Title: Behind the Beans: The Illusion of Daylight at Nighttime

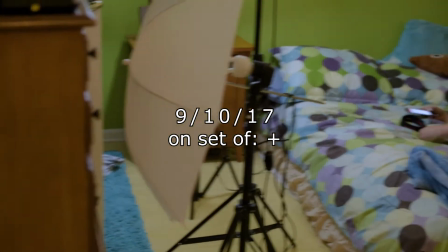5s
Okay, so we're behind the scenes on set of our new short film with the director here,
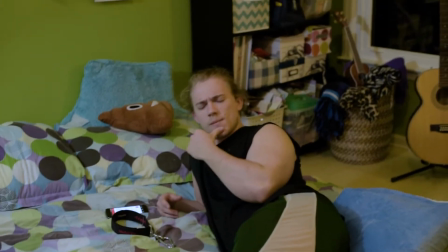12s
who is very frazzled after a hard day of me being right about everything.
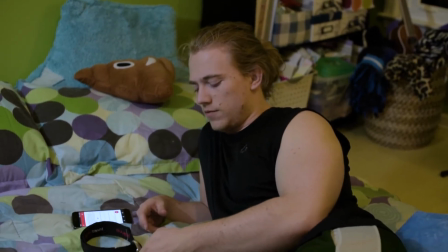18s
What was that about that you walking in from the wrong side of the shot thing you told me about earlier?
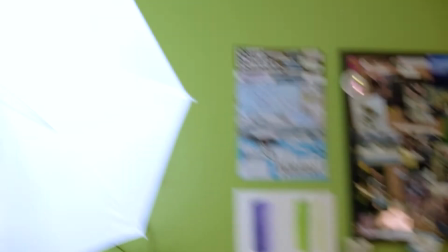23s
Moving on. We've got a lot of nice equipment here today. A lot of cords.
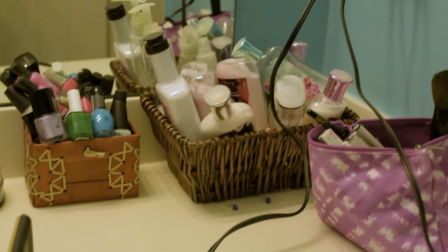28s
I mean, just cords everywhere. Chaos all over. We've got our set for one of the scenes. Lots of nice things here.
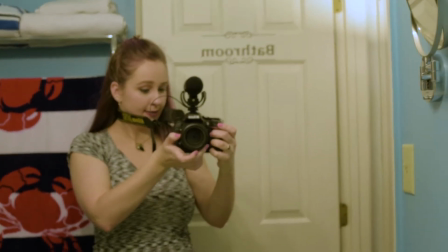35s
Crab towel. Me. Beside this bathroom sticker.
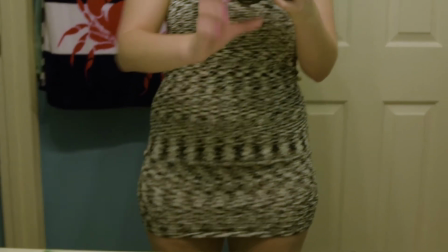41s
If you look closely here, you can see that the lens cap is actually...
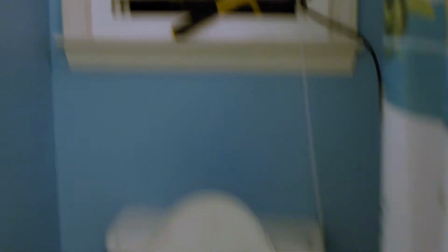46s
I just put it here. Not really wanting to show the toilet. Over here we've got innovation.
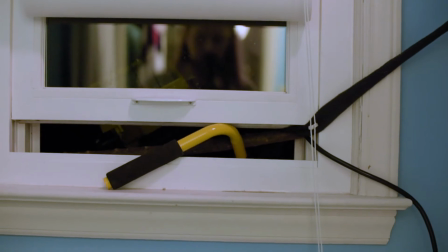52s
My brilliant idea for the day. Which was...
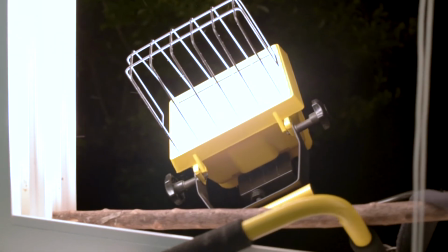57s
to use a belt, a work light, a stick, a window,
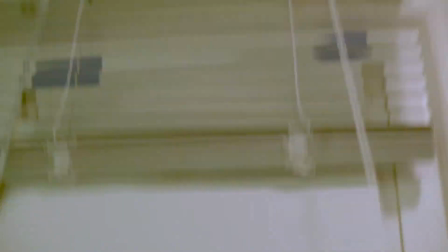64s
regular banner paper here, painter's tape up in the corners. And we're on the second story, by the way.
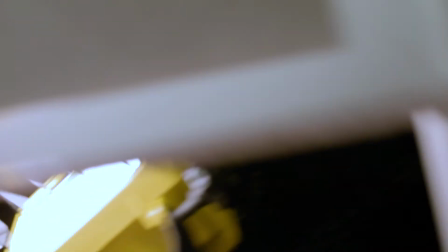70s
So the work light sits out here. We close the window down, which helps to secure it in place right there.
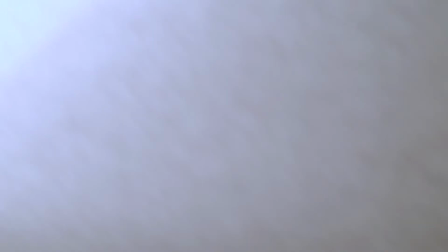78s
Tuck this parchment paper down, lower our blinds, close them.
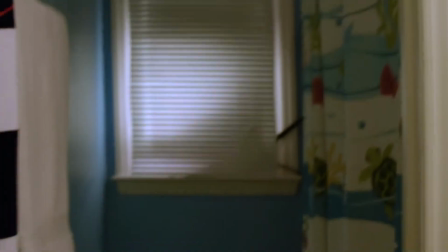83s
Then, when you come over here, we were running really behind today. It looks like daytime outside.
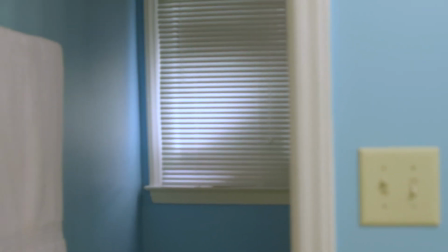94s
Although, to kind of hide those belts a bit. So we've got daytime in pitch dark.
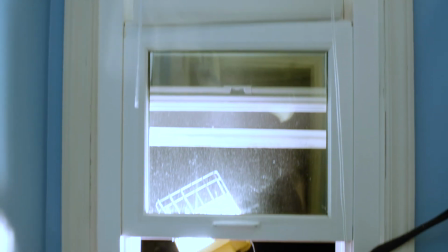102s
Pretty cool what you can do. And you have no money to buy equipment or a crew. Yeah!